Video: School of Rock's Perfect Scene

This video is brought to you by Squarespace. When it comes to websites, online stores, etc., there's no place to build a beautiful online presence like Squarespace.
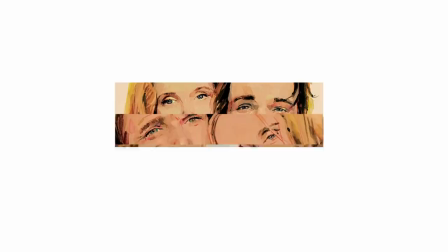[0:08]
Richard Linklater's films work like puzzle pieces, that instead of feeling like a piece that has been cut up, is instead a single picture being created one piece at a time.
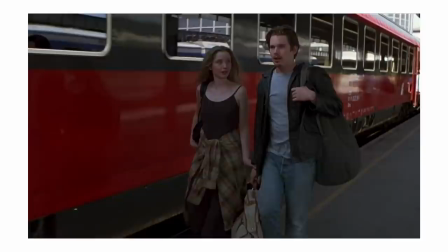[0:17]
Whether it be something like the Before trilogy, a trilogy that lasted from 1995 to 2013, where each movie was shot and took place in nine-year intervals,
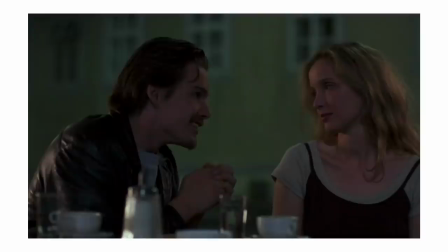[0:25]
or something like Boyhood, a film that tracks the life of one family over the course of 12 years.
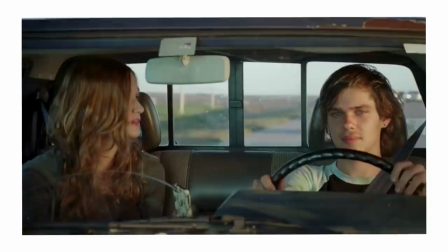[0:30]
Your initial assumption could be that he's a filmmaker obsessed with time, and he is if we're speaking about those two pieces of work,
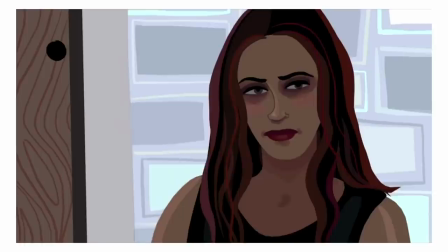[0:36]
but he's more than anything a filmmaker obsessed with pieces and finding connection within those pieces.
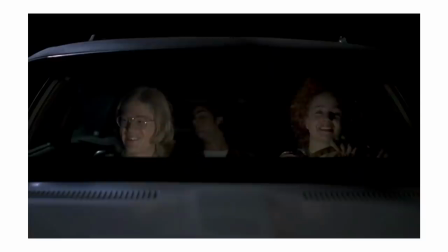[0:41]
Whether they be characters, events, years, he's a master at finding a story in singular, individual ideas.
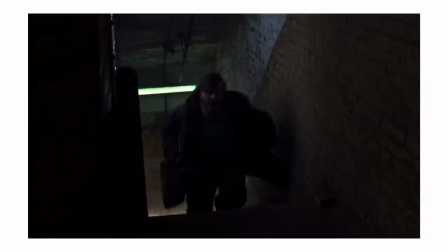[0:47]
To a lot of people, what I'm about to say always comes as a surprise, but when I look at his work from that lens,
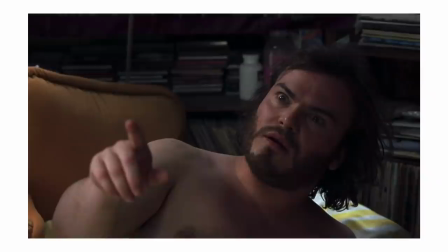[0:53]
it makes total sense that he is the filmmaker behind the 2003 classic School of Rock. School of Rock is a blockbuster comedy about Dewey Finn,
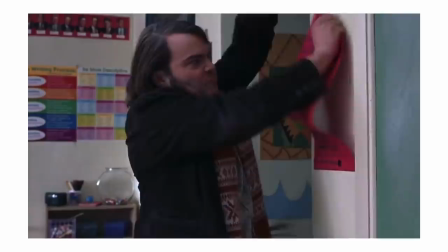[1:01]
a failed rock and roll musician who disguises as a substitute teacher to make some extra cash, only to turn his class into a rock band.
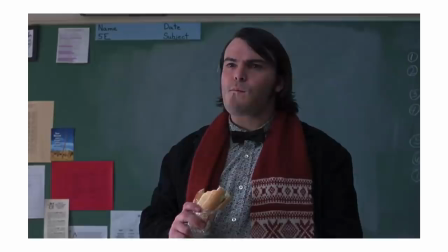[1:08]
For a film whose main subject is a genre of music that, unfortunately, sounds a little outdated at this point, this film has aged like fine wine.
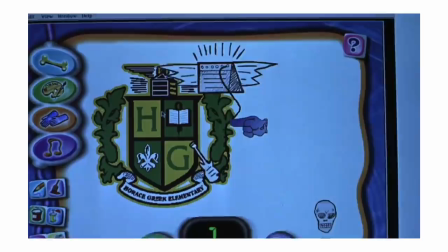[1:15]
I think about School of Rock more than I should because it's such a brilliant and entertaining piece of filmmaking, and even at 22 years old, I still find a way to lose myself in it.
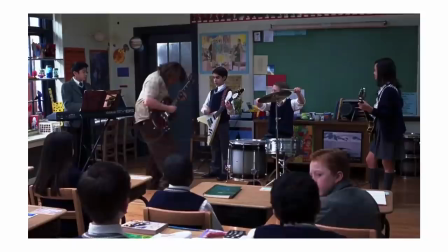[1:24]
I think if there's one scene that really highlights this film's brilliance, one scene that in a sense represents what this film is attempting to accomplish as a whole, it's this one.
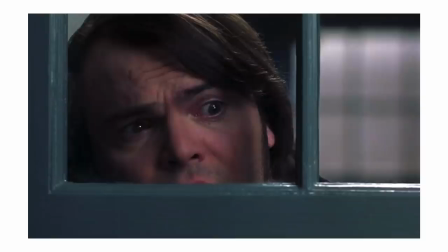[1:33]
The scene clocks in at just a little over seven minutes, and they're in a way the most crucial seven minutes of the film.
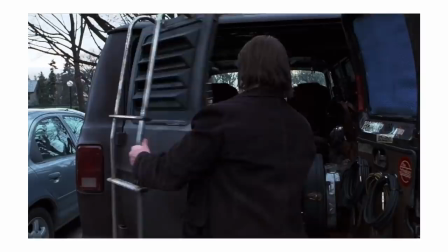[1:39]
At this point in the film, which by the way is about 20 minutes in, Linklater needs to do a lot of things for us to be on board for the rest of the movie.
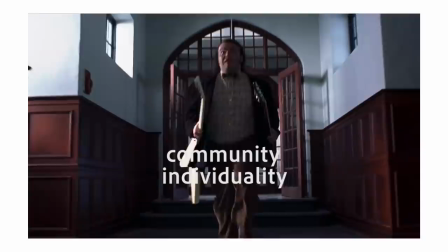[1:45]
Those things are building a community, building individuality, creating leadership and promise.
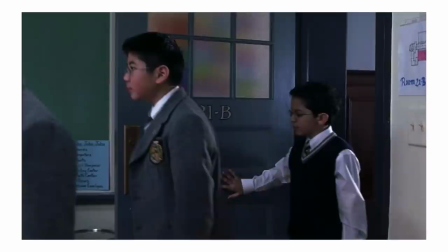[1:50]
So the scene starts with a long shot, something that is crucial to how this scene works.
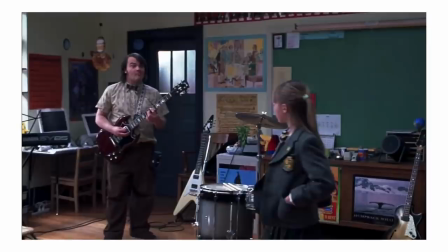[1:54]
It begins with a question, Mr. S, what's going on? followed by a three-beat rise from Dewey, I heard you in music class.
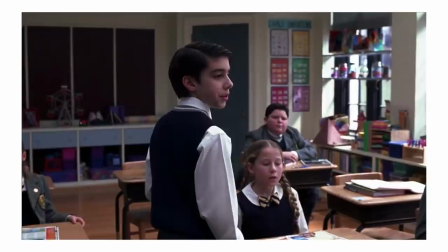[2:02] You guys can really play.
And it ends...
Why didn't anyone tell me?
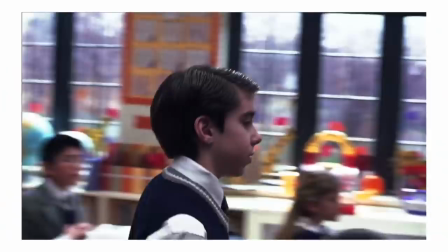[2:07]
You! in a release. Now that we have tension and a sense of energy, we get right into business, forming the band.
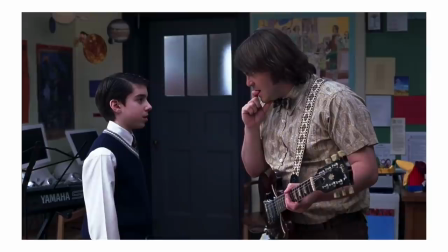[2:13]
Now Zack is the closest thing we have as a lead for the band, the real lead being Dewey, of course.
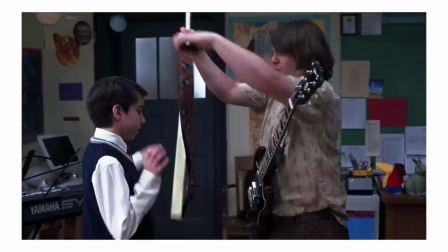[2:17]
Zack is the character that has the most satisfying arc out of the kids, so they need to make this first interaction count.
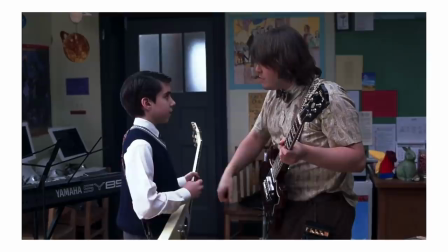[2:23]
A subtle technique used to create a mirror effect is giving Zack a bright tone guitar with clothes that are darker, leaving Jack Black with the opposite.
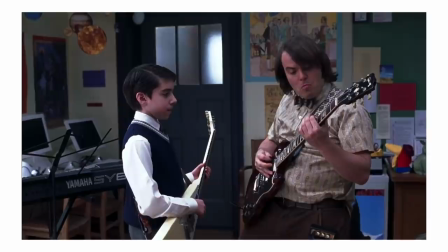[2:30]
This subtlety suggests they complete each other, making for a great duo right off the bat. Zack's guitar being in a lower note and looking more modern, not to ignore the fact that he's a child,
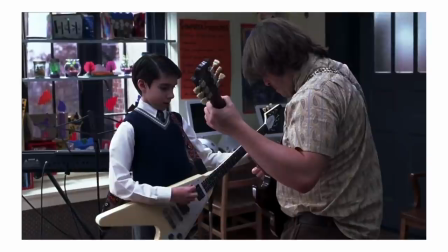[2:39]
immediately gives off the student-teacher dynamic, but in a way that suggests that the student is the more important figure here.
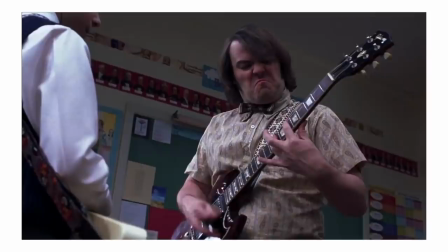[2:47]
To create a sense of control, they cut to a low angle of Dewey, the music now in complete control.
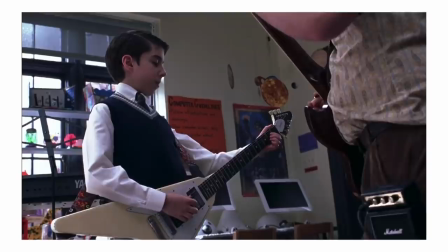[2:52]
Notice the same angle for Zach, once again practicing the mirror effect.
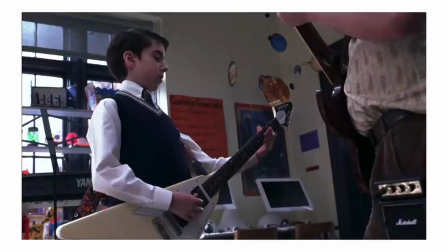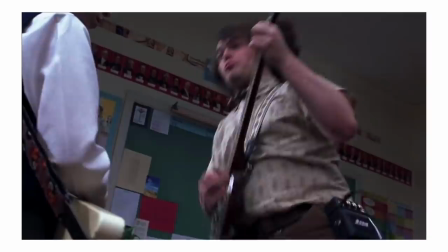[3:04]
As these shots go back and forth quicker, Dewey's energy rises,
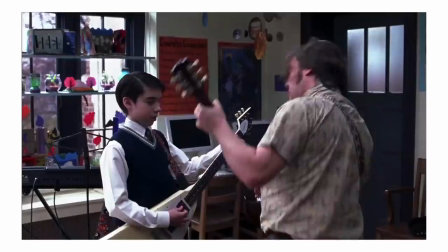[3:07]
Zach's performance grows more refined, and
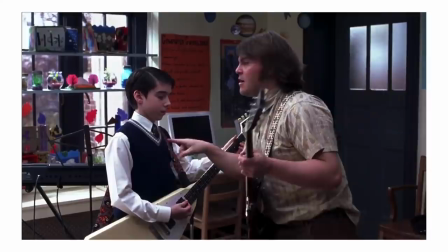[3:17]
just like that, we have our first member. Next we have Lawrence.
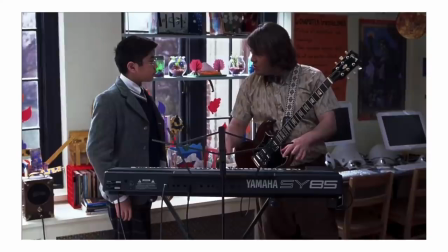[3:24]
This may seem subtle, but Dewey's gentler voice tone says a lot about how he acts differently depending on which student he's talking to.
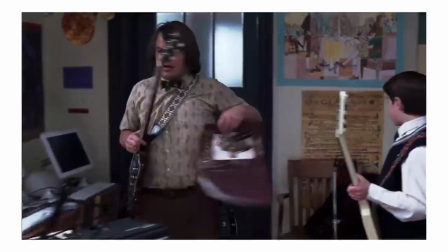[3:32]
This is a great example of how the film distinguishes one kid from another because, let's face it, Dewey would never talk like that to Freddy.
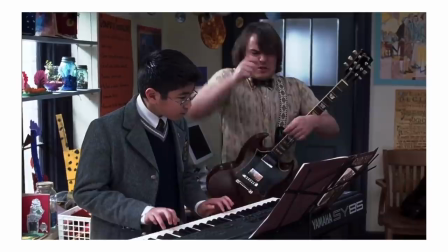[3:39]
It, in a sense, creates individuality. The composition of the shot has Lawrence in the foreground, but closes in on Dewey.
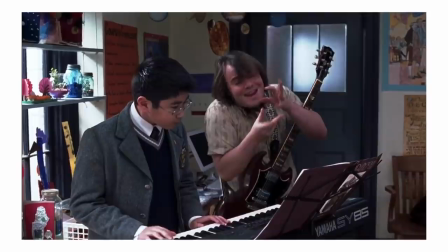[3:46]
They do this because there's a certain realization in this shot.
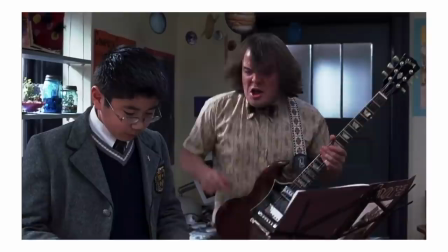[3:49]
Knowing Zach wasn't a single gifted student, we see a talent in front of Dewey, that talent being Lawrence, that he helped bring to life.
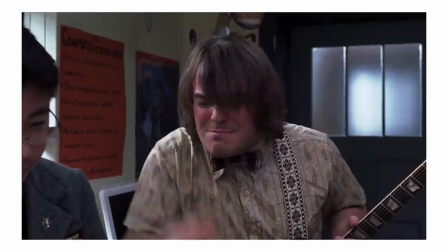[3:56]
It's a moment in the film where Dewey realizes he has a sense of leadership.
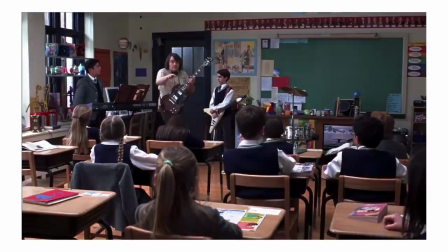[4:00]
The energy rises and just like that the two members are down.
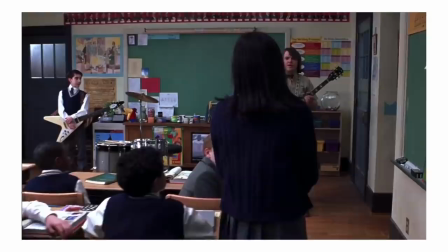[4:09]
Now we follow Katie. Katie is a lot quieter than the other two members, but just as essential as she's the one teaching Dewey what a cello is.
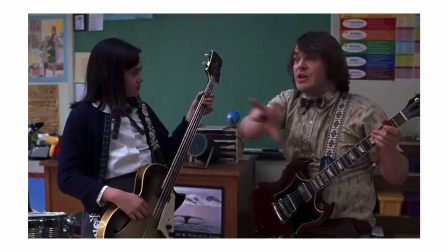[4:16] Cello? Okay, keep that G coming all day long.
Him matching the G note gives them chemistry, and just like that we have a third member.
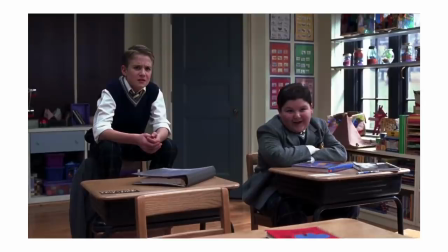[4:23] Are there any drummers in the house?
Lastly, he asks for a drummer, the first time someone has to volunteer themselves.
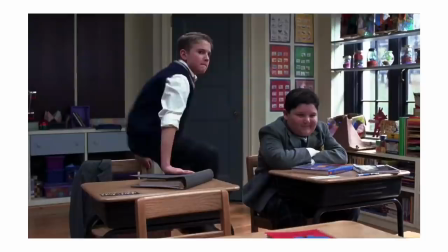[4:28] Shut up! Come here, dude.
What does it say that Freddy is the one to speak up first? It says a lot about his character.
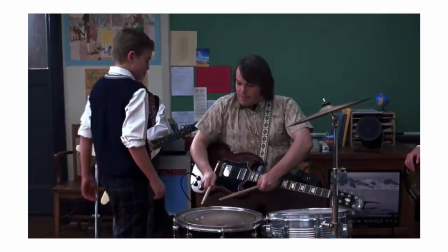[4:35] Just see if you can do what I do, okay? Just give it a try.
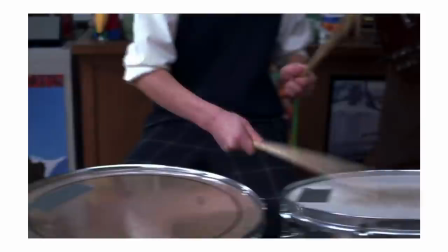[4:42] Okay, give that a try.
We zoom in on Freddie, cut right to the chase, and let the music take control of the camera.
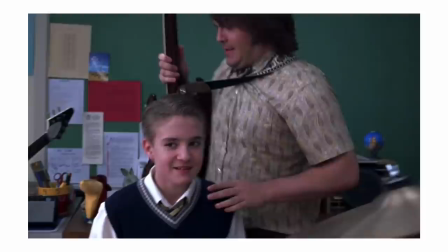[4:50]
It doesn't take a lot to introduce Freddie, clearly, but the film's choice of ending on him is crucial,
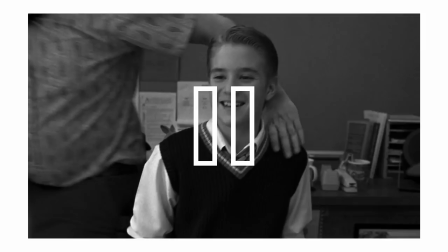[4:55]
as it shows that Dewey having to calm down a student proves his method of teaching is working.
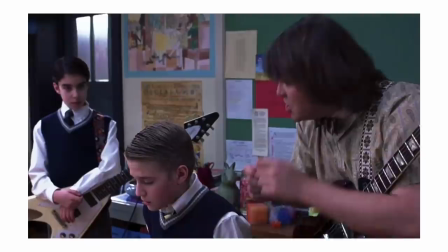[5:00]
Lastly, we have the final shot of this sequence, all one shot, no cutting. We start with Lawrence, the same angle from before, then move to Katie with the same gesture.
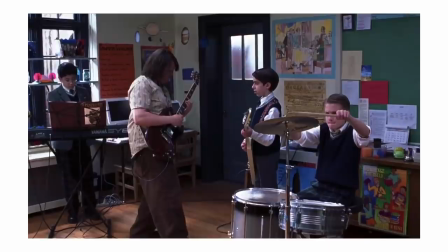[5:09]
We add some humor with Freddie to prevent things from being too perfect and then bring in symbols to build us into tying things up with Zach the first member.
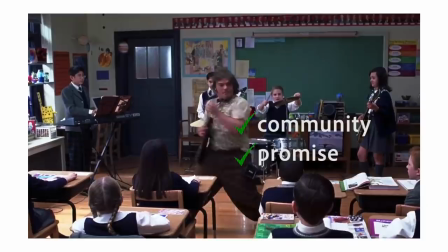[5:17]
Dewey's energy rises higher than ever to match the excitement and just like that we have a band, a community, and based on their skill we have promise.
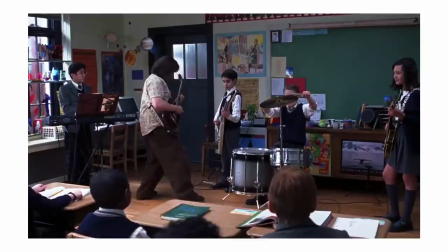[5:29]
So in just 4 minutes and 20 seconds we go from a group of kids who are pretty much indistinguishable from one another to a pretty cohesive band.
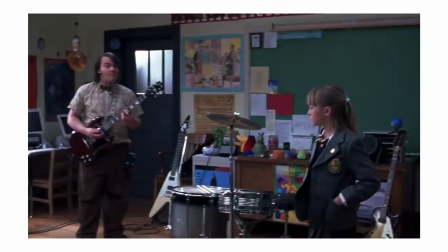[5:36]
This is what I mean when I say Linklater works in pieces. each of these single shots without any cutting being those pieces.
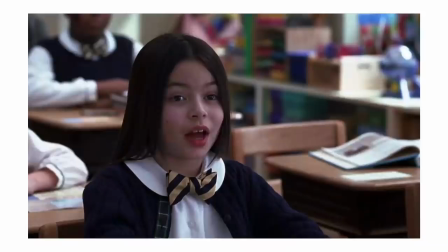[5:43]
Before this scene, as Dewey yells at them upon entering, the Jack Black delivery feels separate from the students,
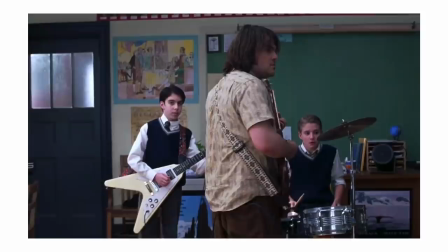[5:48]
but the dialogue and responses following this initial practice feel more engaged, as though everyone is in tune,
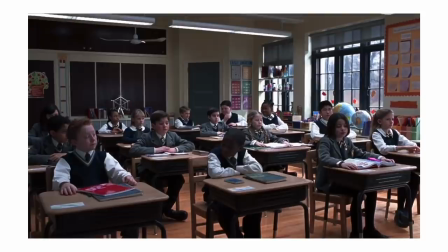[5:54]
no pun intended. So let's back it up a bit. Now, School of Rock loosely follows a hero's journey arc.
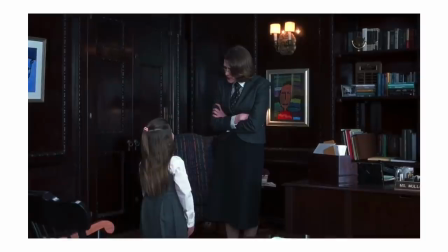[5:59]
It's not completely out there in terms of structure, but you could argue for a lot of scenes that they don't necessarily move the story forward.
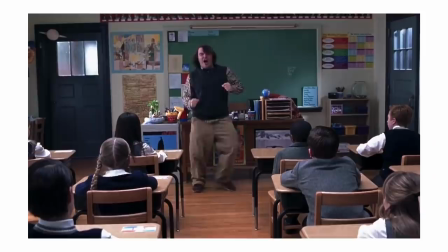[6:06]
I'd argue they do. They may not be plot points or scenes that directly rely on what came before them, but they do build the characters.
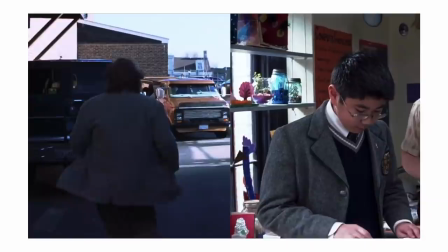[6:12]
I'll put it this way. Pretend one scene is Lawrence, a band member, and rather than building a band, Linklater is building a satisfying ending to the film,
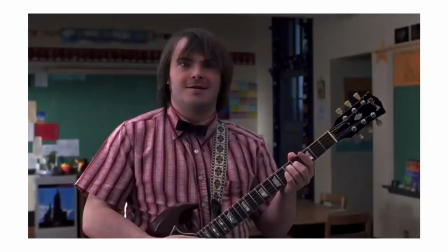[6:20]
because I think if we can all agree on one thing, it's that the ending of this film kicks ass. Well, what is that ending, though?
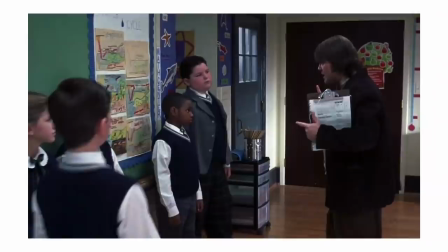[6:26]
Well, technically, and this would make a lot of sense, it's a singular piece of art, a performance. It's a performance with lights and costumes and music, etc.
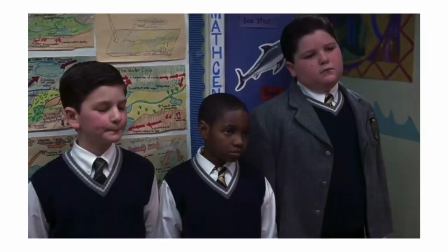[6:33]
School of Rock, in a way, is examining what makes for a satisfying piece of art through the structure in which it tells the story.
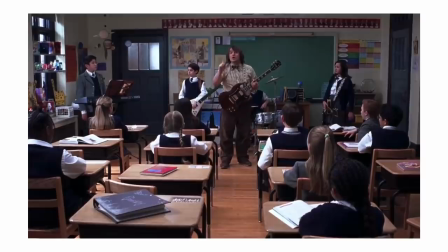[6:40]
A structure that mirrors this first scene that I talked about. So then what are these pieces that come together to create this piece of art?
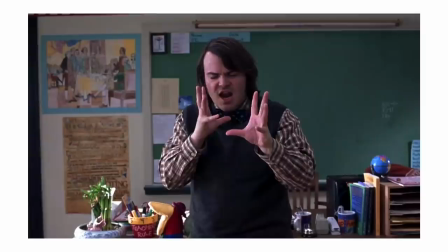[6:46]
Well, let's run through some examples. This scene where Dewey quizzes them on iconic rock stars, it represents understanding past work as a means of producing new work.
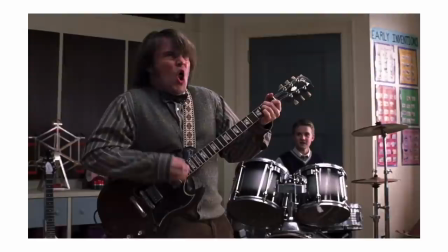[6:54]
The Legend of the Rent song is about the financial burden that comes with being an artist. This scene tackles finding anger and passion as a means of using that to create art.
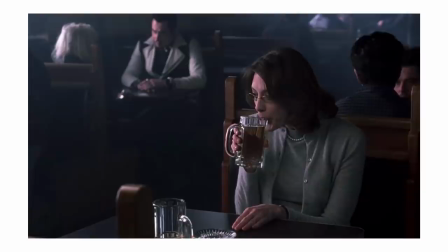[7:03]
It also tackles finding your unique voice.
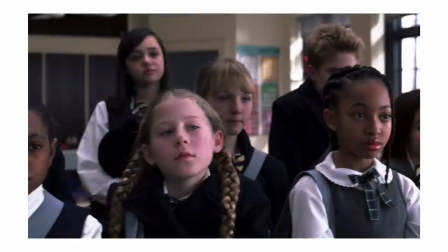[7:05]
The scenes with the principal address the convincing required to sometimes get an idea approved of or most of the time funded as an artist.
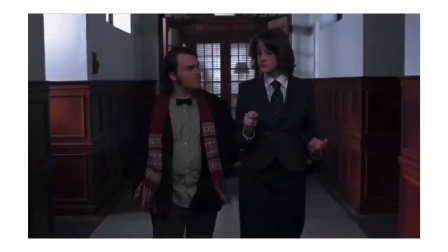[7:12]
And now of course there are scenes sprinkled in here and there that move the plot forward and give reasons to certain choices.
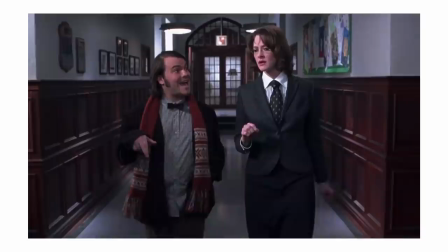[7:17]
But if the film were only those scenes, it'd be about an hour and twenty, whereas right now it's an hour and fifty.
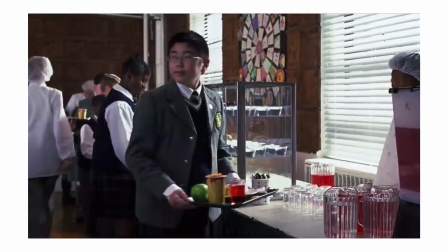[7:23]
When you zoom out and look at the scenes in this film, they are really just a collection of ideas strung together by an entertaining premise that was perfectly established in that scene.
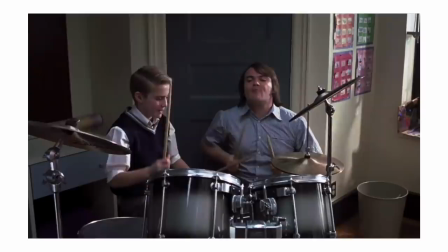[7:31]
But why does this matter? Why would this story work so well in this structure? Well, I guess this is where you start to analyze what the central theme of School of Rock is, and to me, it's collaboration.
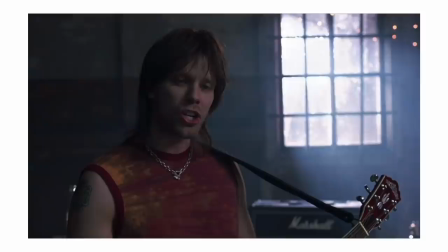[7:42]
Whether it's a teacher and their students, students with other students, parents and their children, Ned and Patty, the principal and the rest of the faculty, Dewey and his old band.
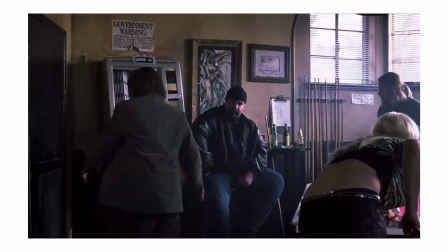[7:50]
When you boil it down, this film is really about relationships. It's a story about art and how it plays a role in the way we connect to people and in the way we understand people.
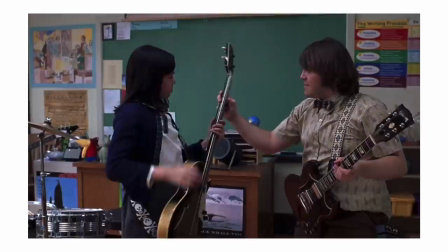[7:58]
The energy in this specific scene can't be topped throughout the rest of the movie, because the level of pride from everyone involved is, in a way, at its peak.
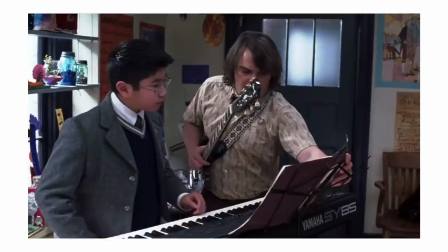[8:05]
In so many stories, whenever there is a teacher-student dynamic, the growth always seems a little out of balance, as the student is growing the most.